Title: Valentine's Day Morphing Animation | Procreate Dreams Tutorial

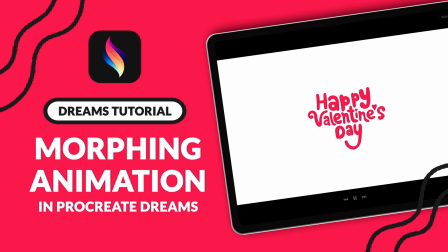Hey, in this tutorial, I'll walk through how to create a morphing animation loop in Procreate Dreams.
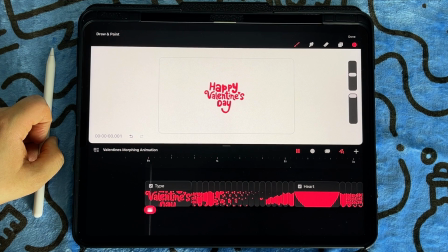And if you want to follow along, I have linked the working file in the description. Before diving in, let's take a quick look at the breakdown of the animation.
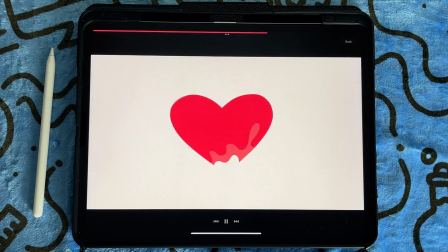In the first part of the animation, we have this morphing exit animation with the text morphing into a
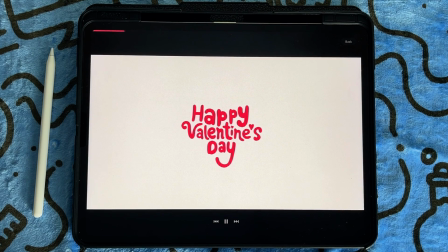blob with a liquid trail that flies in an arc shape to the right before hitting the top of the heart, which then triggers the reveal animation, which fills up the heart.
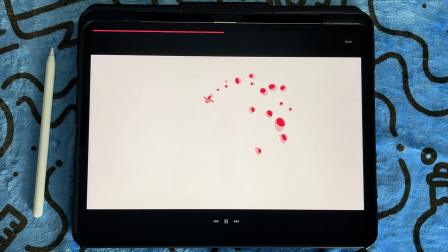And then after a nice hold, we see the heart morph back into the text, leading us back to the first part of the animation.
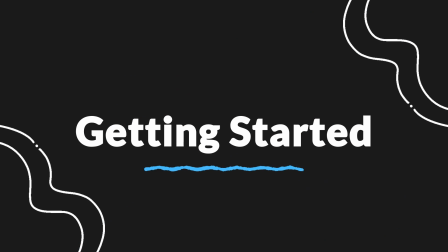To get started,
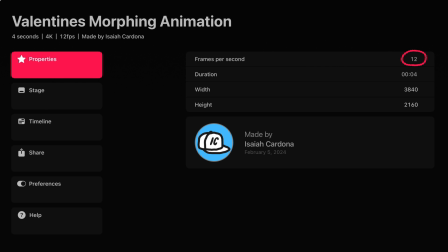I have already set up a widescreen file with 12 frames per second and a starting duration of around 4 seconds. Feel free to customize your file size to your needs. Also in that file is my two key poses,
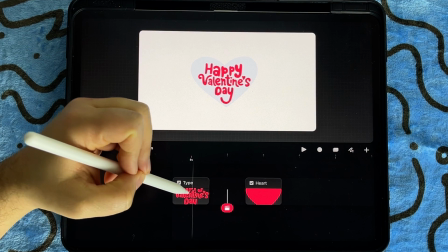which are the Happy Valentine's Day text here and the heart here in the third frame.
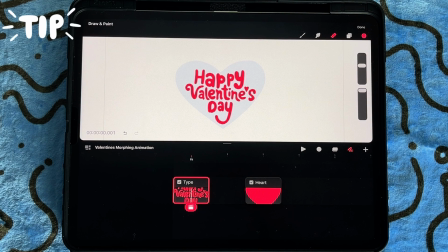Tip: drawing your two poses around the same size and shape is going to help make the morph more seamless.
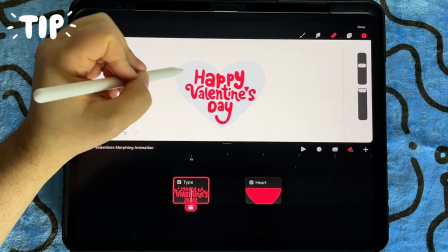As you can see here, my text fits really well within that heart shape.
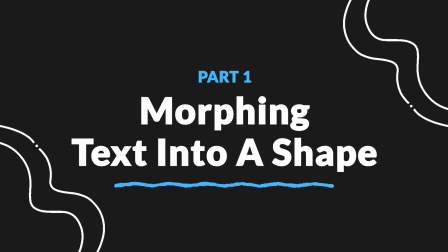Morphing text into a shape with a motion trail. And to help me figure out the first part of the animation,
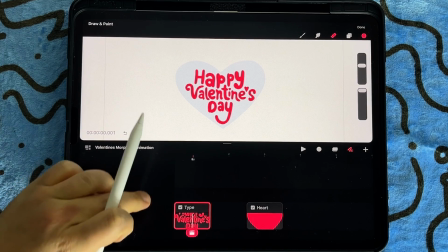I'm going to click on a new layer above my animation and sketch an animation guide.
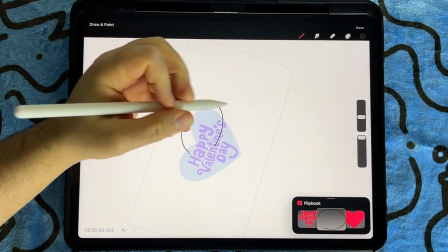I'll start by drawing an arc from the center of my first pose to the top of the heart.
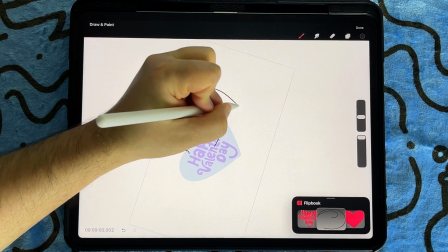Next, I'll draw lines from the bottom and top of the text to the endpoint of the center line,
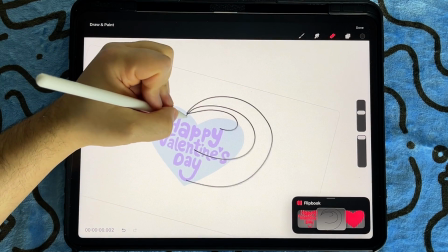which should give us a tapered shape that starts out on the same size
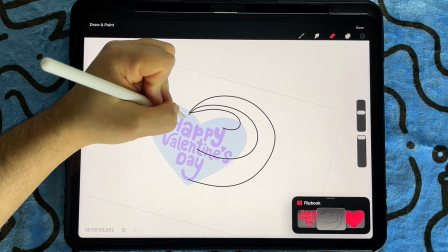as the text and will eventually slowly shrink down to that one little point.
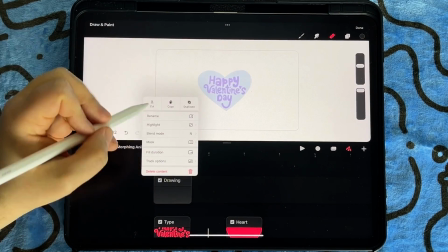And then I'll return to the timeline and fill duration of the frame and rename it to guide so it'll be present throughout.
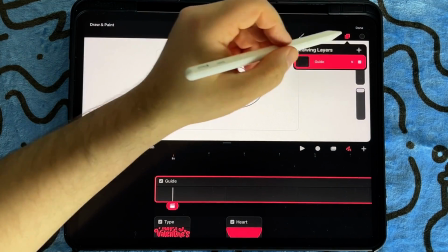And to make it easier to see my actual animation, I'll lower the opacity of the guide layer.
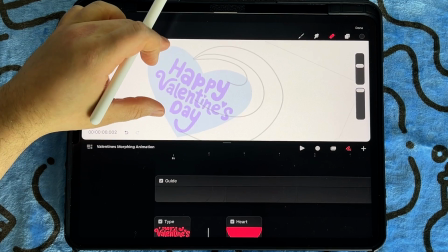Much better now. And now I'll make sure I'm back on the main animation track and will re-enter the flipbook mode.
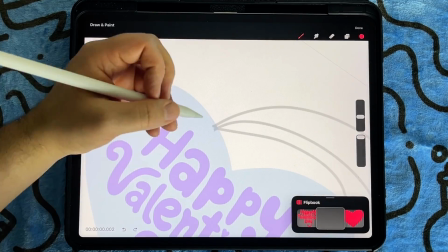For this first in-between frame, I'm going to redraw all my letters,
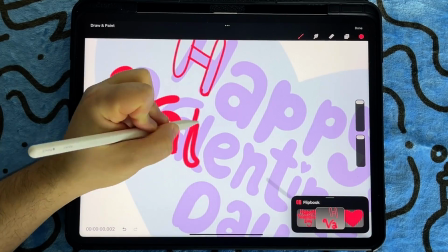but I'm going to make them a little offset and shift it to the left.
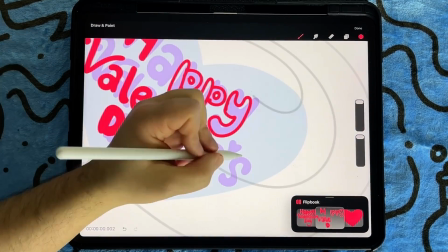By having the first movement going in the opposite direction, this will create some
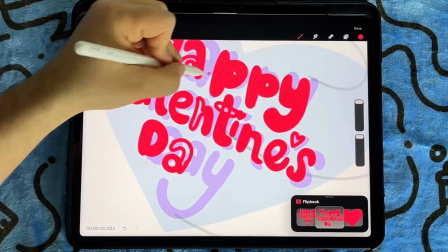anticipation as it'll look like the text shifts back before springing forward and becoming the blob.
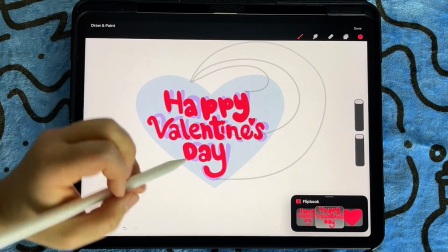Next, I will click on the plus icon here to create a new empty frame.
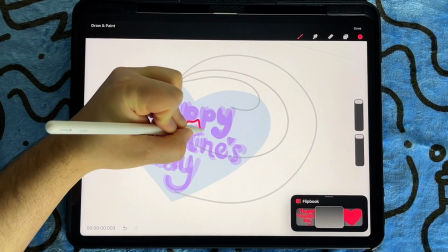And this time,
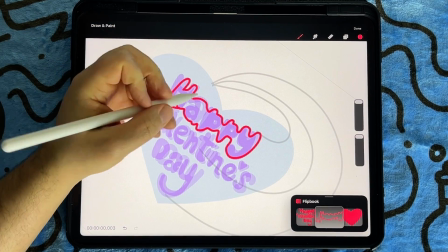I'm going to loosely trace around the original text using the onion skin to see that first frame,
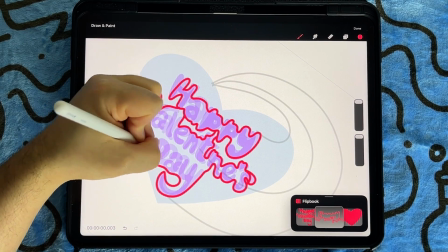and then we'll color drop to fill in. My goal here is to make the text look like it's starting to merge together.
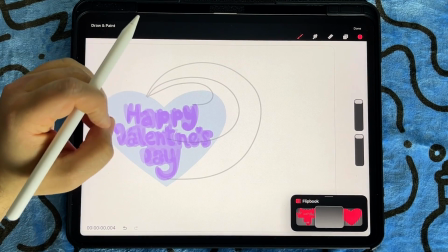Once done, I will add a new frame, and to make it easier to see the previous frame,
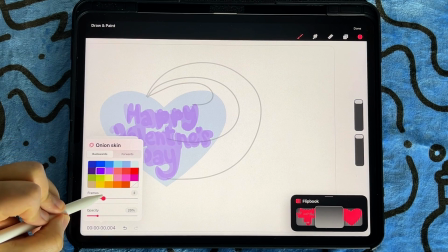I'm going to go and reduce the number of previous frames I see using the onion skin settings.
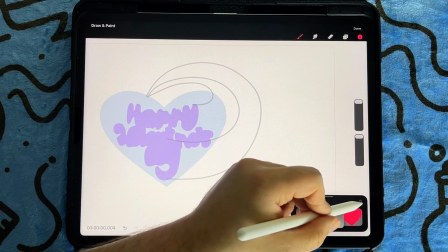I'm also going to hide the heart shape since I won't need to see it for like this portion of the animation.
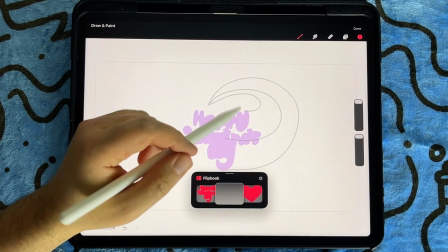And since I want the animation to appear to speed up as it goes around the arc path,
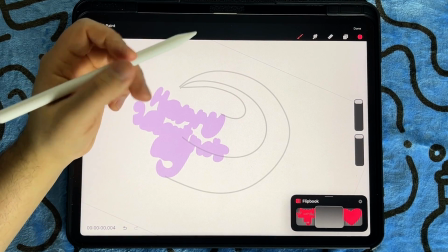I'll create some temporary tick marks to just help me kind of visualize and plan out the movement.
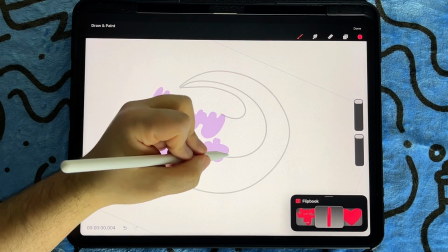First, I will make a mark around the center of the last position, and then I will put a second mark on the edge of the shape.